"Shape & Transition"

So, what is the Shape and Transition Project about? This project is all about timing. It's going to help you improve how you animate objects on screen. Your goal for this project is to create fluid and natural feeling animation. In this lesson, we will discuss motion principles, different types of transitions, and storyboarding. Let's do a review of motion principles. We are going to dissect the student's project.
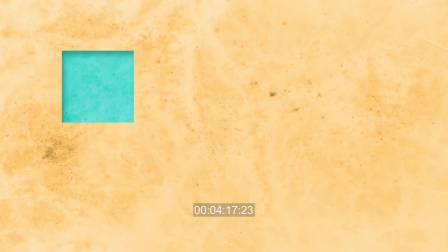32s
The example is a shape and animation sequence with images. Here is my first question.
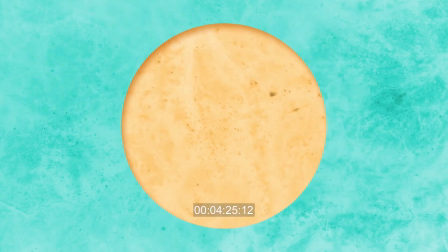39s
What motion principles are they using? Did you guess frame? This student introduces the circles from each corner.
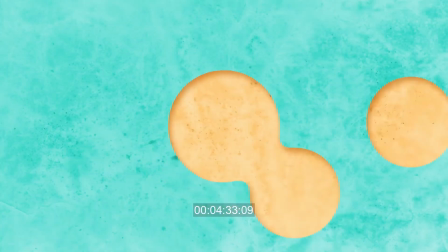47s
As each collide, the circle scales larger. What is the next principle?
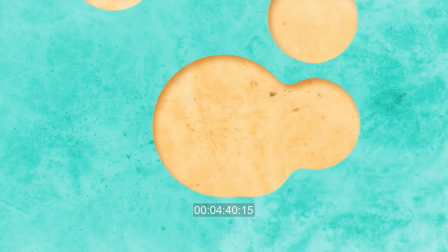55s
Scale. Scale is used effectively throughout the piece to create contrast and transition.
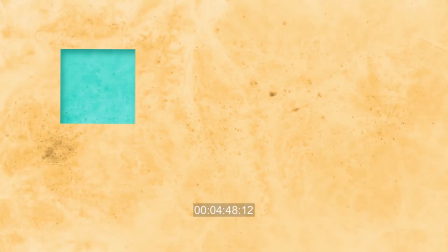63s
For example, in the second part of the animation, the square animates in from the bottom right, then scales away.
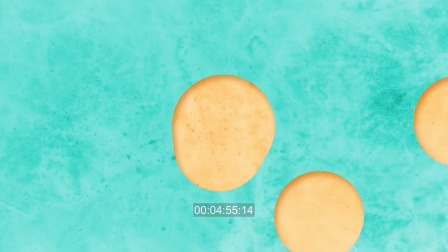70s
Just when it scales away, a second square enters on the left and scales to fill the screen.
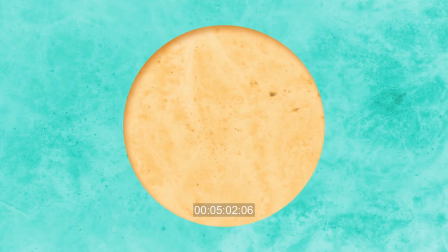77s
Any more guesses to what principles the student is using? Timing.
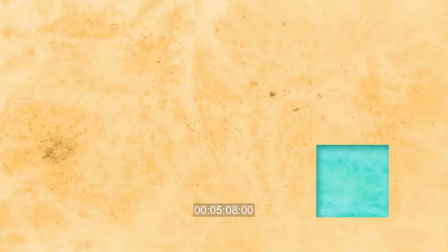83s
The circles animate in similar speeds, but come in pairs or even waves.
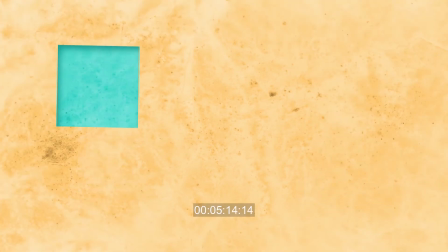89s
The squares have the exact same timing, even though the spacing and the scale are different.
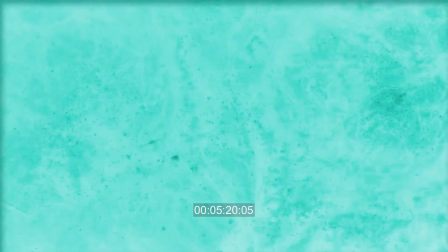96s
What do the circle and the square share in their animation? They all share a small pause or hesitation before they animate off the screen.
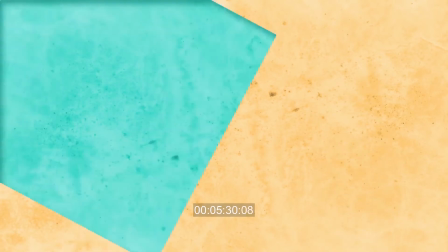107s
This pause technique allows the viewer to
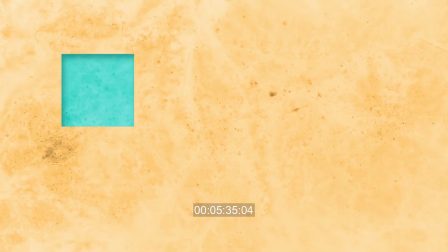109s
understand the object before it's gone.
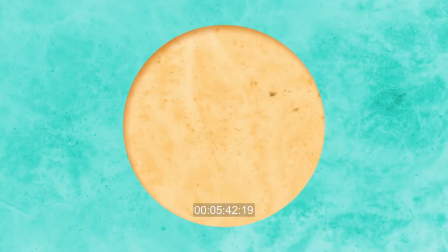117s
Okay, last but not least, remember easing gives a natural movement to your object.
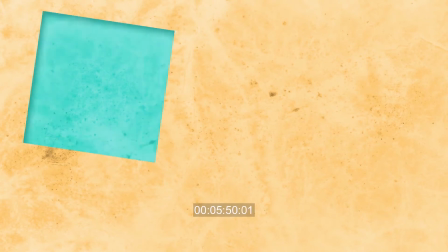124s
In this project, all the objects ease in to the frame. They come in quick and slow down gradually to a stop.
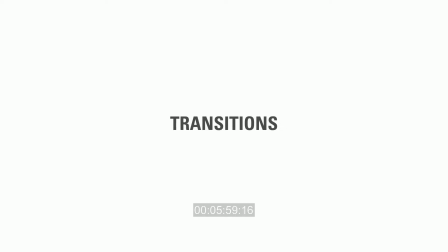135s
Transitions. Transitions are a great way to move from one scene to the next. They are used in everything from movies to commercials to banner ads.
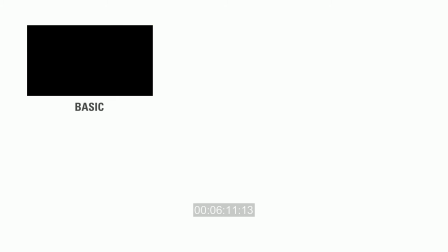146s
Here are six transition types to consider for your shape animation sequence with Vector.
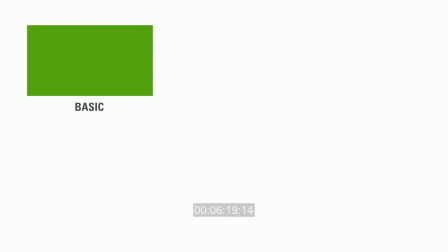155s
basic use one shape and scale to fill the screen with a new color then use the same shape with the original background color it's simple but
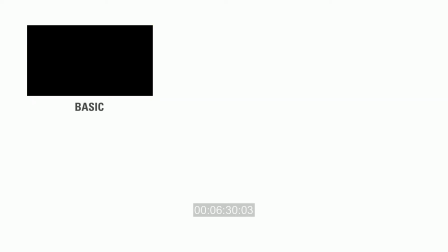165s
the key is how natural the motion is there is an ease out with a quick
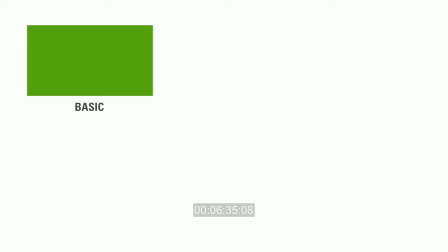170s
snapping action at the end then a deliberate two-second pause before the second shape animates. This pause creates tension and contrast in the timing.
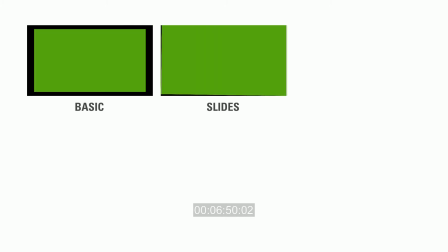184s
Slides. This sequence animates similar to basic, but will come from the left, right, top, or bottom.
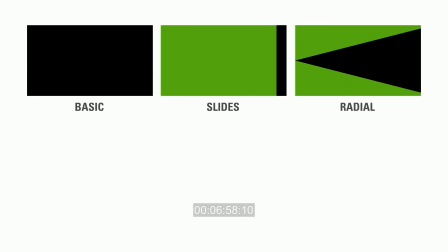194s
Radial. Any transition that uses rotation.
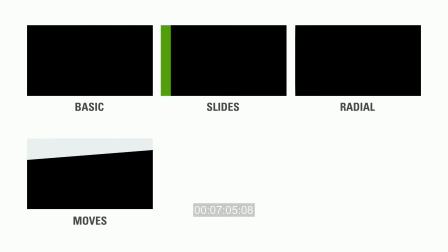201s
Moves. Moves uses two or more shapes.
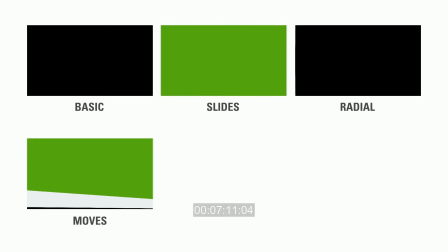205s
The shapes can respond to each other and animate together, or they can animate from opposite sides and merge together.
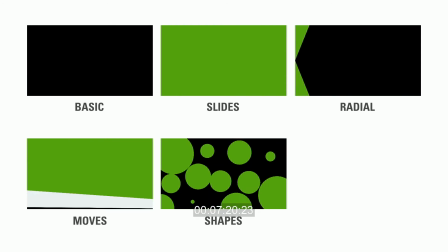215s
Shapes. In this example, circles pop in at different times to fill the frame with color.
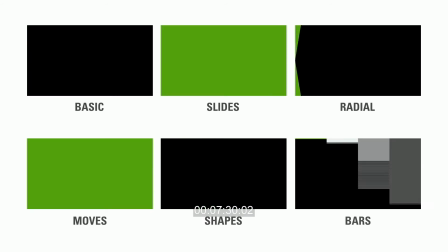224s
And Bars. The bars animate in one after another and with staggered timing, each at an identical pace.
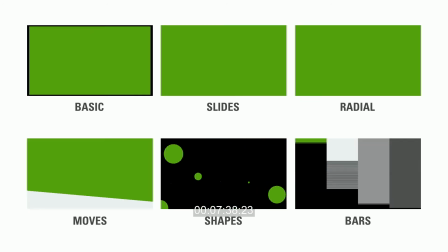233s
There is a pause and then they animate out. This is just a starting point for the different types of transitions you can work with.
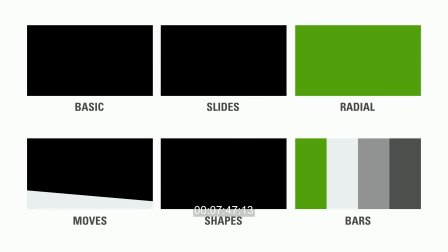242s
Each one of these examples can have more or less shapes, have different timing, or be combined together.